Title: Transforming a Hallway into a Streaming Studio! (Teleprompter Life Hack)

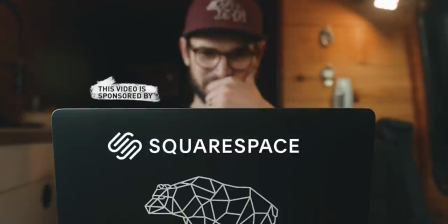0:02 This video is sponsored by Squarespace. Hey friend, I'm going to show you how I turned this
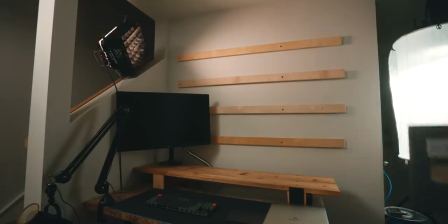0:08 useless hallway nook in our new basement suite into a live streaming webinar giving
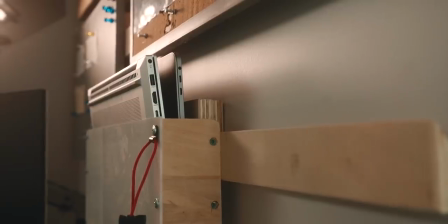0:14 zoom call presenting workstation and also review some of the
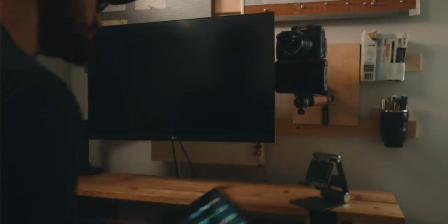0:18 knickknacks that I'm using to make this all happen from microphones to keyboards and also show you one of my favorite hacks of all time for using a teleprompter to get a setup that looks like this. Here's me overlaid with my presenting slide for my webinar.
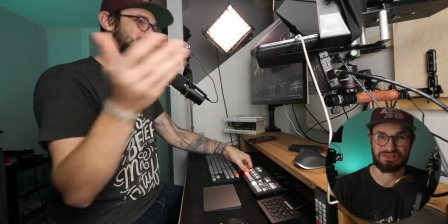0:30 I can switch to my main camera, talk to you like this. I can switch to my side camera like this. I can switch back to my main camera.
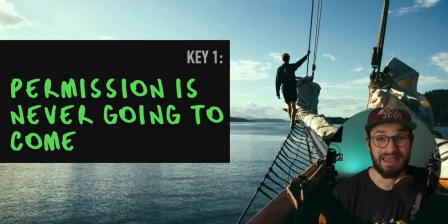0:36 I can go back to my slides. I can explain things straight to you, the viewer. And what you don't know is that it looks like I'm looking at you down the lens, but what I'm actually looking at is my notes. I'm reading them, staying on track, still building a good connection over the live stream. I can advance my slides.
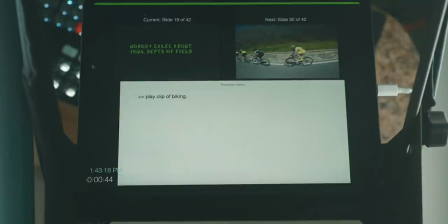0:51 I can see which slides coming up. I can see the timer of how much we have left in the presentation window all without you never knowing that I'm actually looking at notes.
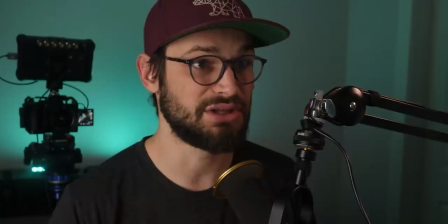0:59 To show you a contrast, like this is what it looks like when I'm looking down the lens. And if I turn over here to look at my side monitor, it's a really big difference of my eyeline.
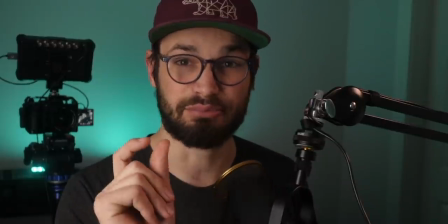1:07 So if I'm over here reading notes, it definitely does kind of break that connection point with the viewer at home. And an important factor about this whole setup for me is that this is modular and that I can easily pack things down and take it with me on the road and adapt and kind of change things on the fly. An issue with this setup is the lack of space. in my previous live streaming setups I've set up my cameras on tripods behind the desk and then try to get as much depth in the frame as possible we're squeezed right in here I've got the light off to the side but one thing that I was realizing is that I was trying to use a small tripod on the desk but again anytime I like bumped anything the camera would shake and that drove me nuts so I'm using a french cleat system on my wall also to store some other things like calendars and whatnot but essentially
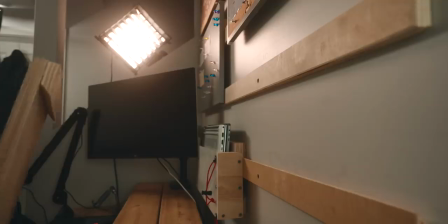1:51 what that is is just a wood 45 degree angle attached to a surface and you can move this around
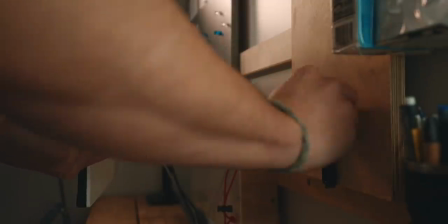1:58 anywhere and this means that I can mount my camera to the wall instead of having it mounted to a small tripod on the desk. So this is what I'm using to mount my camera off of and get it next to my monitor. So I've got this small rig arm that's a handle that was meant for I think a gimbal but I have it mounted to NATO rails off
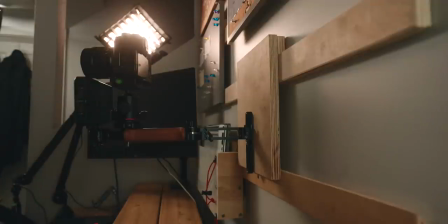2:16 this plate and then a ball head here that we can mount the camera to and a small monitor coming off the bottom kind of all in one setup and what i appreciate about this is that it's not hard mounted in one spot i can move it around and change angles okay
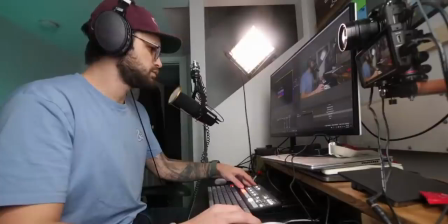2:29 i'm about to go through each piece of gear that i use to accomplish this setup talk about pros and cons before i do that one of the funnest ways
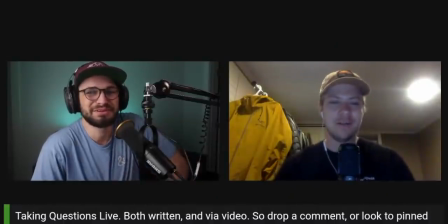2:36 that i've been using this setup is to do these live call-in shows with my audience where i talk to someone on video live
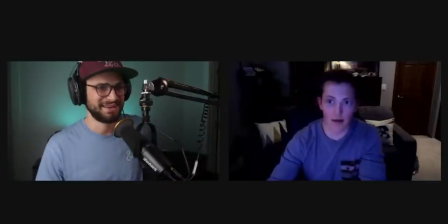2:42 answering a question reviewing one of their films this is just a really fun way to interact with the audience If you want to be a part of one of
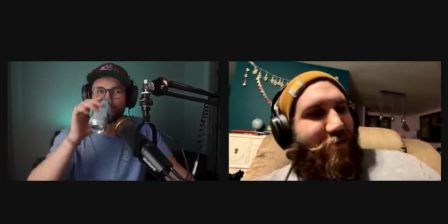2:48 these calls, I highly recommend you hit the bell, turn your notifications on, make sure you set it to all notifications because these are totally spontaneous.
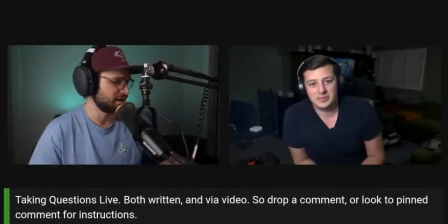2:55 And if you don't have those notifications turned on, YouTube isn't going to notify you when I go live.
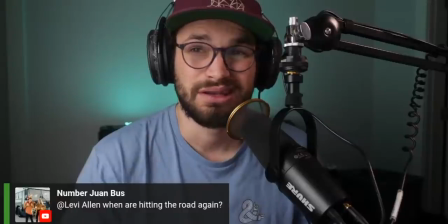3:00 And if you're enjoying this content in general and you want other people to see it, please hit that like button.
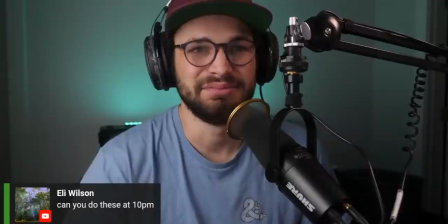3:05 It really helps the YouTube algorithm. It honestly does. It's so fast. It's free. So please click that.
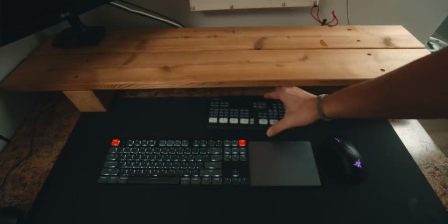3:10 Thanks for supporting my channel. Let's go over the main pieces of my setup. I've got a Blackmagic ATEM Mini Pro, which that's what takes my camera inputs and makes them available on my computer.
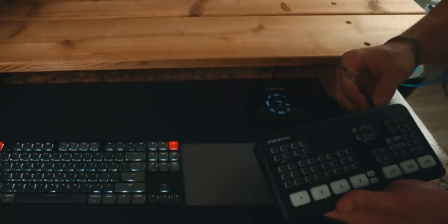3:19 That's also what I run the MacBook into so I can capture that display and the sound from the MacBook over HDMI.
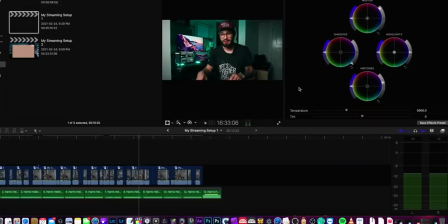3:26 So I'm running just three main inputs so I can just cycle between those like that.
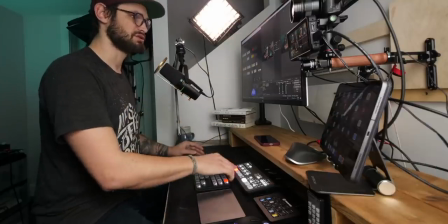3:32 And using Blackmagic software is also what I do, the little circle overlay of me in the corner.